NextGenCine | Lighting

And now, lights. Lighting is something that can be difficult to master. However, the only way to get better is to experiment with it. Lighting makes all the difference when creating an image. It doesn't matter what kind of lens or camera you have because you can make an image really pop if you're creative with your lighting. Light sets can be pretty expensive. However, the cheapest and best light source is natural daylight.
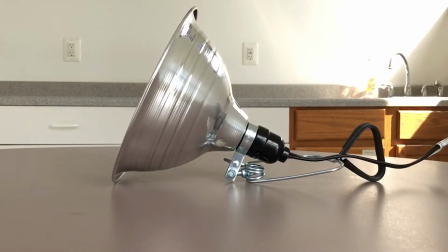There are also plenty of lights around the house that you can make good use out of. First things first, let's get some terminology down. We'll start with the basics. A key light is your main source of light lighting the subject.
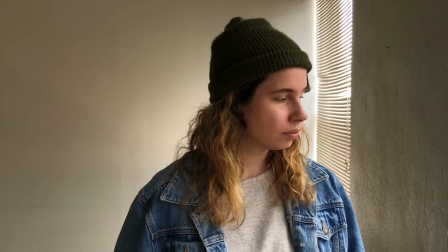The greatest key to use when indoors in the daytime is sunlight coming through a window.
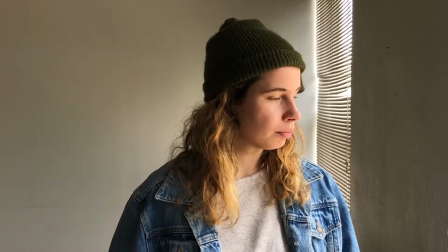Just position your subject so that their light is on their face. It is always recommended to diffuse your light to evenly spread it out and create a softer illumination. You can diffuse a light with anything translucent, such as a shower curtain or wax paper. If shooting indoors at nighttime, a Chinese lantern works great since it already has diffusion with the paper.
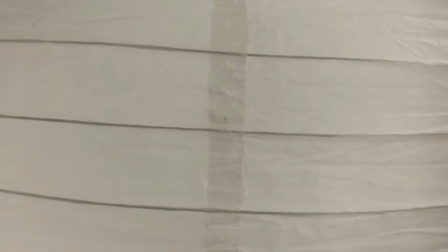Just position it as close to your subject as possible. A fill light is a secondary light source which helps control contrast and fill in shadows.
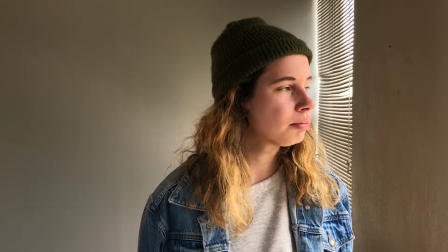The fill works best when it is not as bright as the key, so it's best not to dim the light or reflect your key by using a reflector.
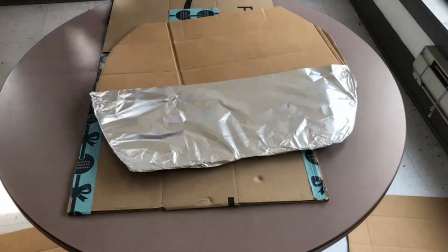Aluminum foil works great as a reflective material, and it's pretty versatile since you can tape it to any kind of stand or surface.
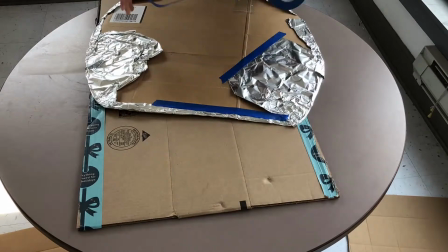You can also wrap a cardboard cutout in foil and you now have a reflector you can take outside.
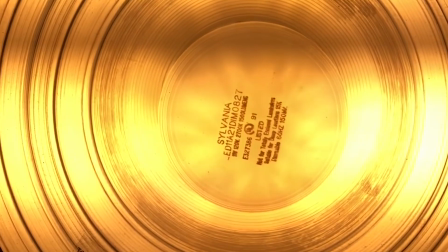The backlight is a third light source which is pointed behind the subject to separate them from the background.
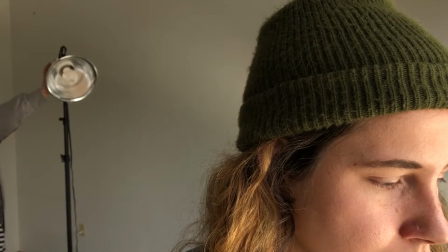You generally want the light brighter than your key so you can actually see the halo effect behind your subject. And a background light is optional but can really make your image pop.
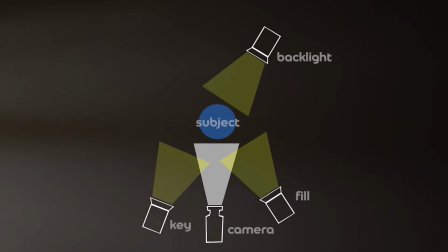And voila, you've got your 3-point lighting system. Now, there are many different types of lighting scenarios, but I'll keep it simple and narrow it down to high key and low key lighting. High key is flat and completely illuminating the subject, which is something you see more often in comedies, game shows, or this video, for example.
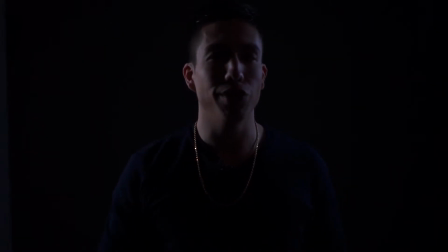Low key is more dramatic and has more shadows, so it works best for drama or horror stories. You can create a low key look by removing lights and moving remaining ones around to shape the shadows as you please. They both evoke different moods and should make sense for your image. If shooting outside, the sun is your greatest key. However, it sometimes can be overwhelming, so it's best to shoot your subject in the shade.
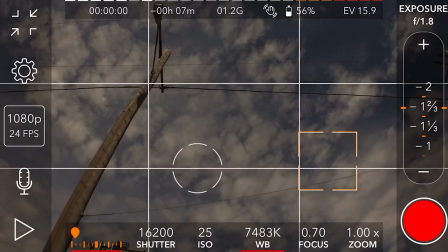All of the elements of filming are interconnected, so refer back to the videography video for a refresher on camera settings, as they are key to helping you tailor your image according to lighting. Remember, restriction can only make you more creative.